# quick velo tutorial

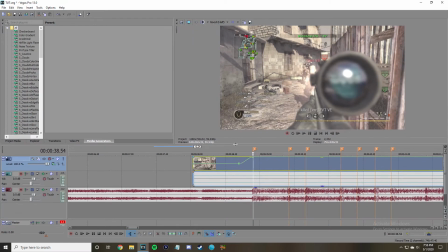And so that's when you should, like, that's where it should be on the beat, you know.
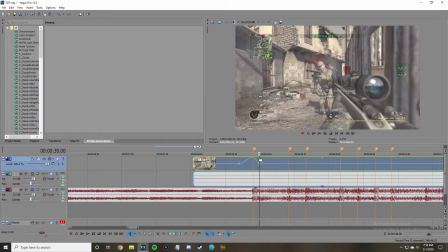And so, and then I'd put one back here, and once you create a point, if it's not, that's at 210, you know what I mean? So I double click to make that. If you double click it, it goes straight to 100%. So I double click again to bring it back to 100, and then it looks like this.
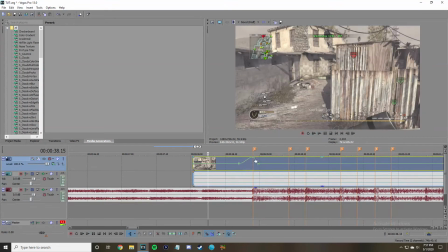You know, so it's synced but doesn't look like amazing, like it is not beautiful.
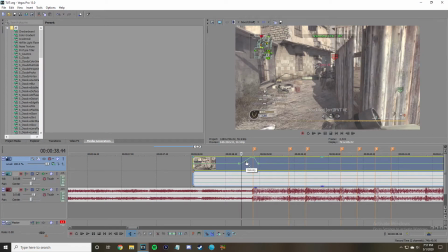And so what I would do here is if you click on the line in between 2 points, this comes up, and you can put slow fade or fast fade, like all these different fades. I like to do slow fade in, right click here, fast fade out, and it gives it like a different look because it goes
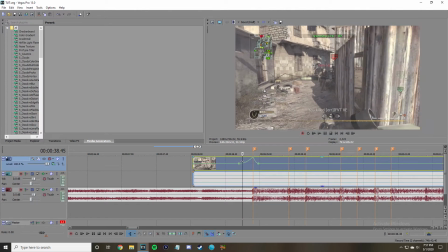just, you know, it looks more natural, like to me at least.
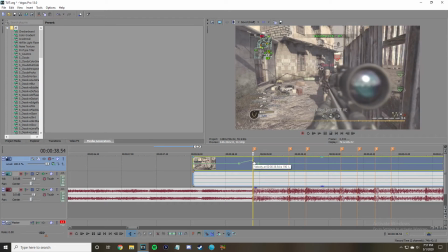Or you could go fast fade, which I'm not a big fan of. Also, slow fade slows your clip down, fast fade speeds it up.
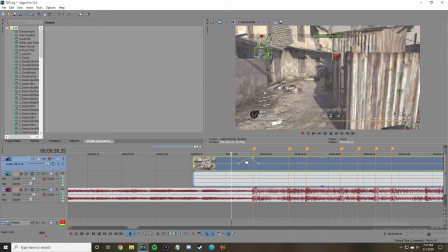Like that, I don't really like how that looks.
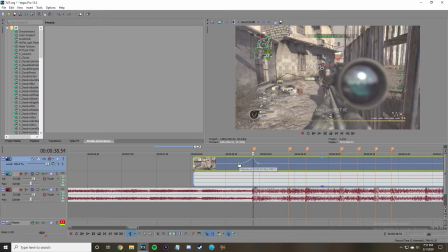So I go slow fade and then sync this back up, because slow fade makes it to where you have to sync as if your clip is slower. And a good rule of thumb, if you need the clip to be faster, drag this point farther this way, like towards the start of the clip, and drag this higher up, and that's how you get it there.
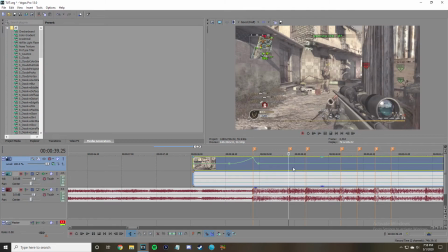And so another like layer above just syncing the shots would be to sync where he pulls back the bolt.
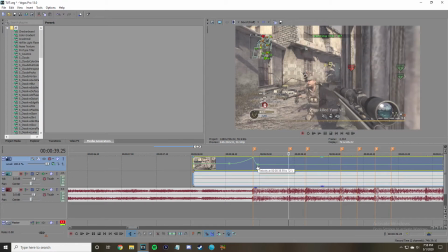It just kind of like looks good in an edit. So you can drag this down to 66.
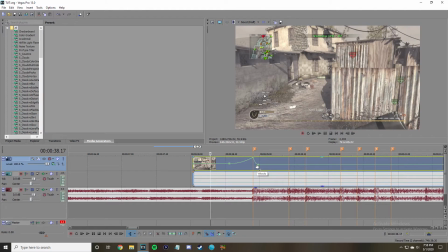Try not to go below 45. If you have to go to 38%, do it.
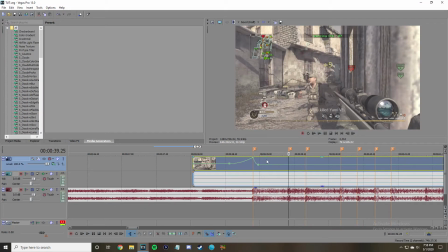But try not to go below 45 or else it starts to look choppy. And so if you want to sync the bolt pullback, I would go down probably like 52. Yeah, so you see, now I have it to where on this beat where I want him to pull back the bolt, he hasn't pulled it back yet. But that's because in order to create impact, it has to be slow and then fast.
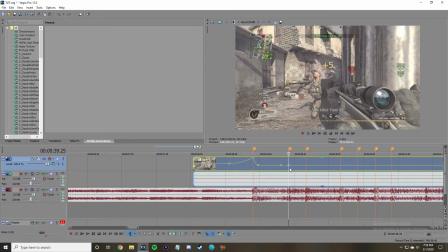If it's just the same speed the whole time, sure, it's synced, but there's no actual impact. And so it's not like, wow, he just pulled back the bolt. Like, that was sick. And so, you know, you make a point, drag up, and so in the preview, the bolt is all the way pulled back.
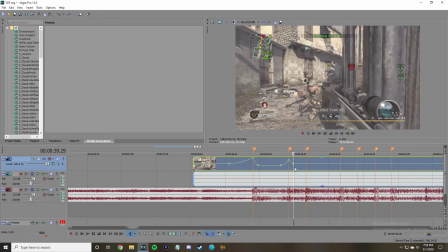I would do a slow fade because I really like how that looks. At another point, double click to get it on 100, slow it back down, fast fade. Slow fade in, fast fade out, and then now this is what it looks like.
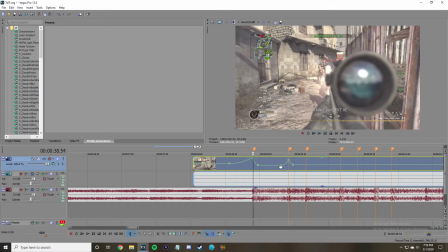So now this is synced, and then he pulls back the bolt right here.
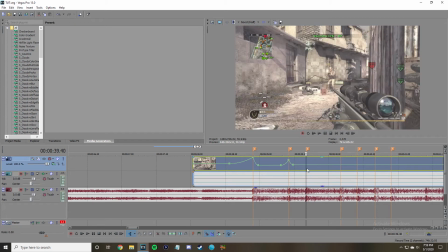And then what I would do is on this beat, make him start scoping in and then shoot right here.
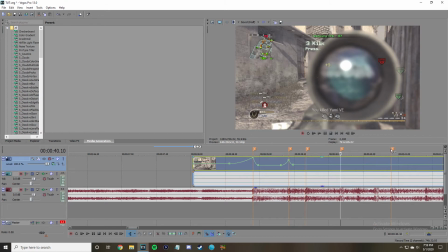And I know I've been like rambling a lot, so I'm only going to sync those two basically.
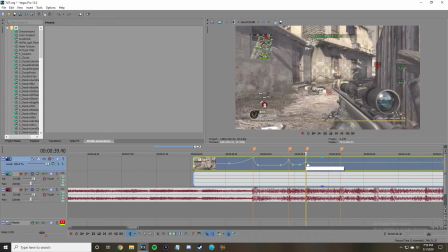And so this, you don't really have to do like a whole lot to make him start scoping in and sync that. Like, you just do a little beat, and then right here, you see how this is on 66? I would put this one just a little bit higher, just so it's like, oh yeah, he just started scoping in.
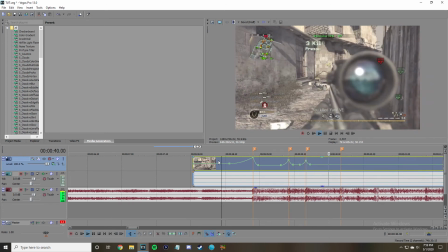So now it's this. And then you can sync this shot.
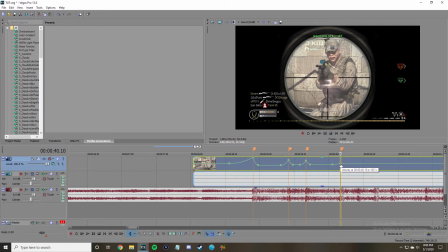And so again, you look for, actually, okay, this is a good example, because right there, that's synced. That's on the frame that this goes away. But there's no, it goes from 72% to
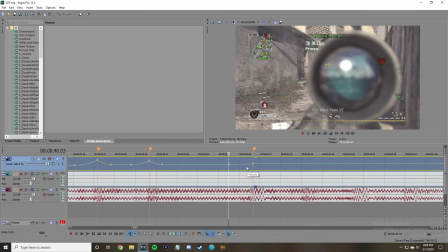93% in 7 frames, which is, there's no impact at all. It's just kind of like, it just looks normal. So what you do, if that happens, you drag this down,
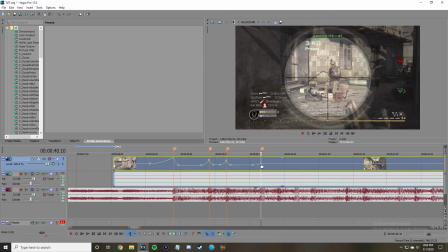and what that does is it makes everything slower, so you can make this, so you have to make this faster in order for it to sync.
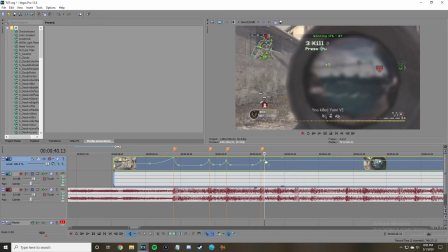And then look, now you see that's like so much impact. Like you're gonna know he shoots, you know what I'm saying?
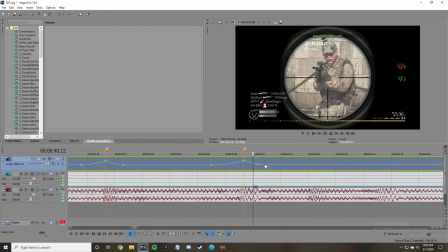And so then at another point, double click it down to 100%, go here, fast fade out.
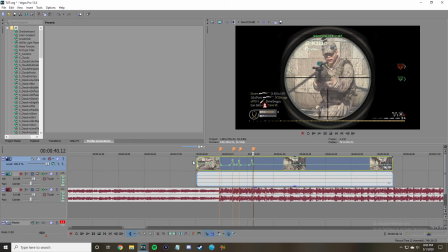And so now this is what it looks like.
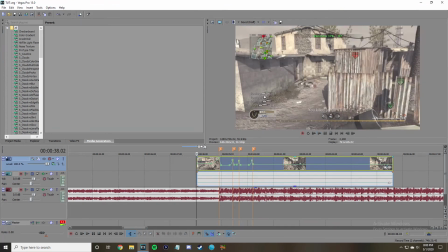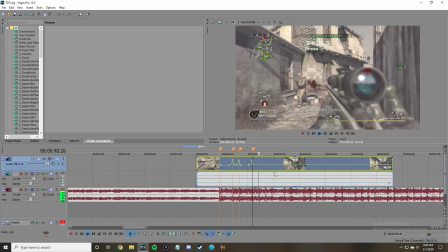Hold on, I don't really like that.
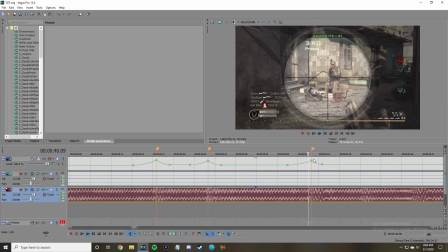But you know what I mean? Like, you get it. You get it.